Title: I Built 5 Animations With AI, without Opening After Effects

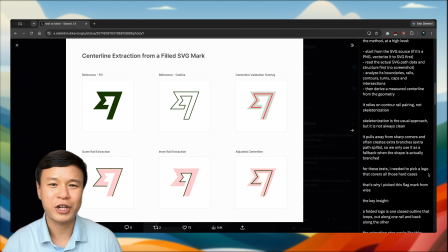4:23 Getting an AI agent to draw correct vector shapes, not rough blobs, is a genuinely hard problem.
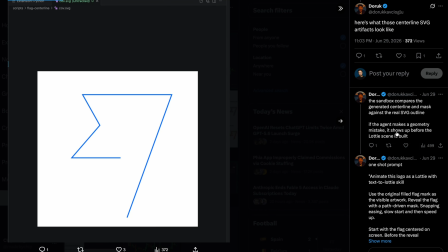4:30 Doruk solved it by having the agent read the actual SVG path data instead of guessing from screenshots.
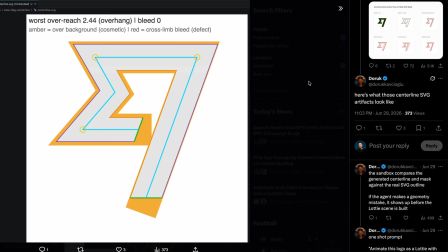4:36 His full write-up is linked below if you want to go deeper. Next, something more practical.
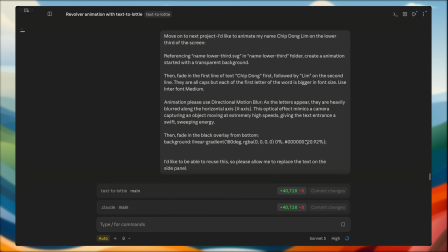4:41 A reusable lower third, like the ones you usually see at the start of each section of the videos.
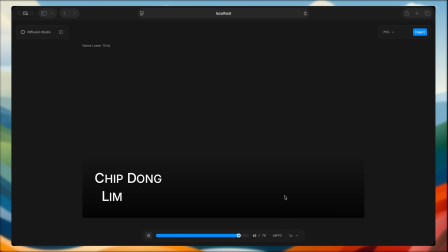4:48 I designed it in Figma and exported the SVG so Claude could match the layout.
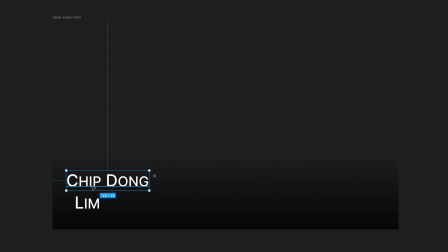4:53 The word chipdong fades in first, then lame on the second line. As the letters appear, they get a horizontal motion blur, like the camera caught them moving fast. Then a black gradient fades in from the bottom.
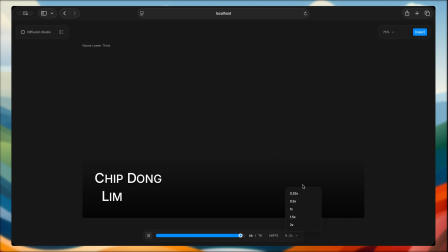5:08 And since I wanted to reuse this for other videos, I asked Claude to make the name editable from the side panel. Here's the result. 2 small notes. I wanted the text more legible and the default speed felt a bit fast.
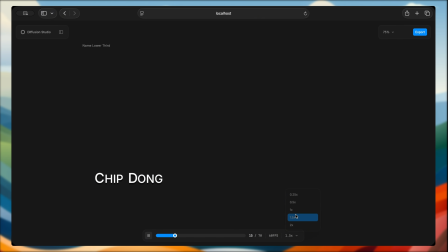5:24 So I asked Claude to add a shadow behind the text and let me adjust the playback speed. For the fourth one, I wanted to push it further. Full kinetic typography. If this looks familiar, it's because it's inspired by Apple's Don't Blink commercial from 9 years ago.
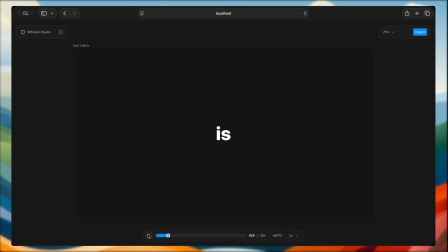5:41 4 things are happening here. 1.
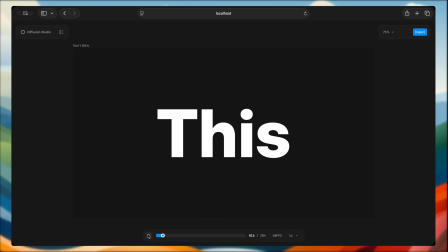5:44 The word this slams in huge, then shrinks and fades right as is pops in. Cheap trick, but it works. The big word getting sucked away makes the small one feel like a punch.
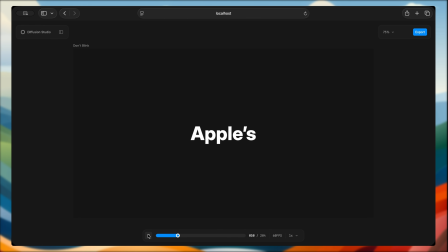5:59 2. Watch apples, the word apples, slide over when big shows up, then slide again when launch joins. The whole phrase recenters every time a new word comes in, so your eyes stay in one place.
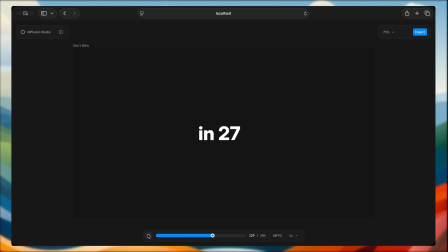6:16 3. The counter. The digits roll up fast, like an odometer, instead of cutting straight to 107. 4. SEC stretches into seconds, pushing the rest of the line out of the way.
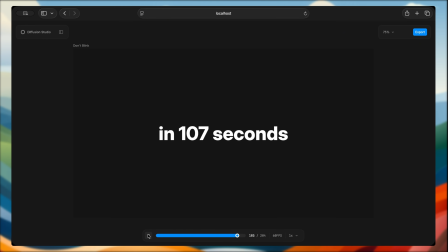6:32 And since I want to reuse this template too, I asked Claude to make every word editable from the side panel.
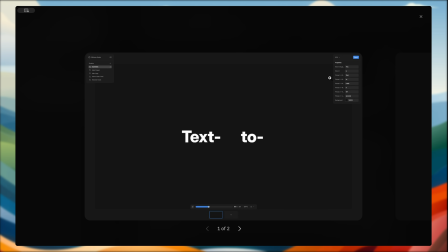6:39 2 issues came up. First, this wasn't actually centered.
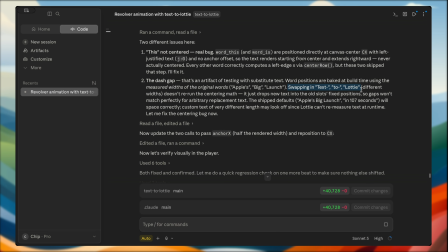6:44 Second, when I sought apples for text-to-lottie, the spacing looked off.
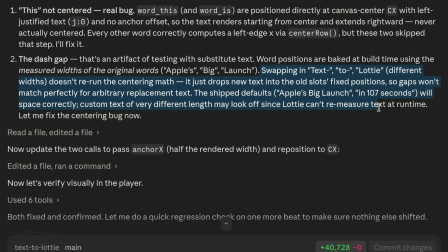6:50 That one is not really a bug. Lottie can't remeasure text at runtime, so a new word just sits in the old word's position.
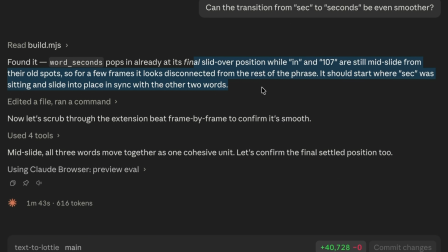6:59 Worth knowing if your replacement words are much longer. Last one. This is more about testing what's possible. Fill and outline text, scrolling in 2 directions at once.
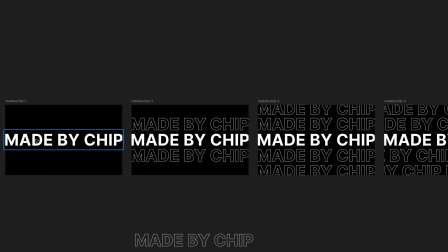7:11 I sketched the stages in Figma first and exported each one as a reference SVG.
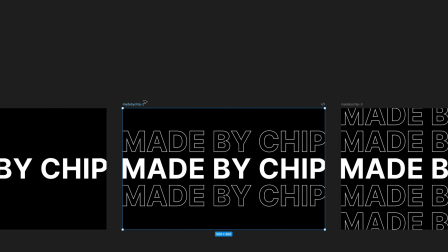7:18 Solid white made by chip fades in on black. It splits into 2 outline copies, one moving up and one moving down.
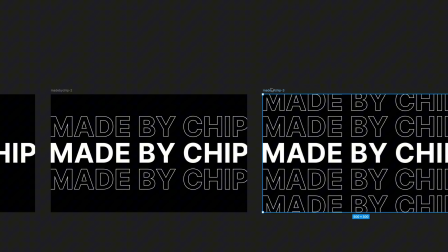7:27 That same split happens again in a bit, adding 2 more rows at the edges.
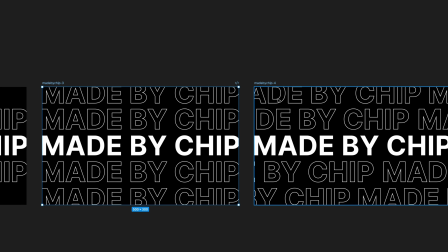7:34 Then the 4 outline rows start scrolling sideways in alternating directions, while the solid text in the middle stays perfectly still. 2 bugs on this one.
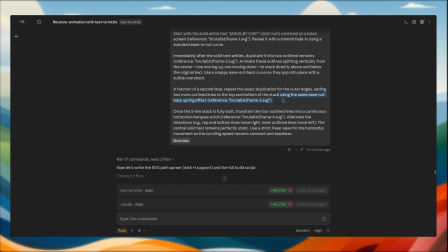7:46 First, the outline text was missing the letter M. My source SVG just didn't have an M path in it.
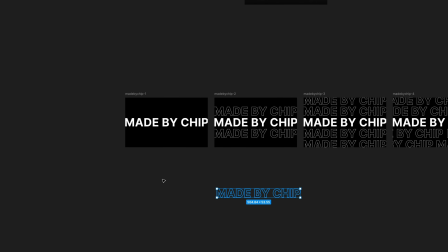7:54 I re-exported it from Figma and pointed Claude at the new file.
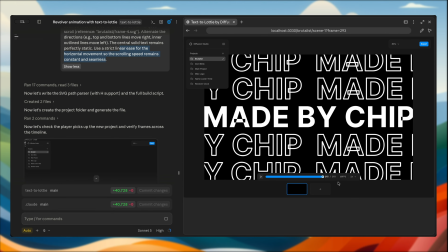8:00 Second, the letter A and P had this weird overlapping glitch.
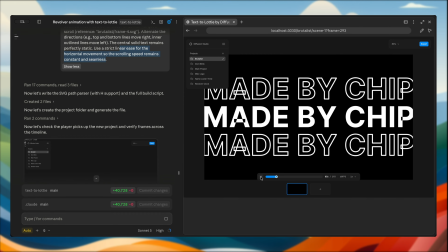8:05 I asked Claude to use my outline SVG for the outline rows and plain interfont for the solid text. Both glitches are now gone. So that's everything I've built without opening After Effects once. My honest take, the templates are not always perfectly plug and play.
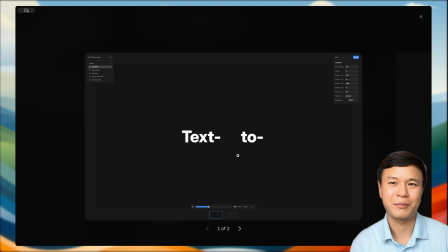8:24 The word centering issue is a good example, but still, it saved me a ton of time.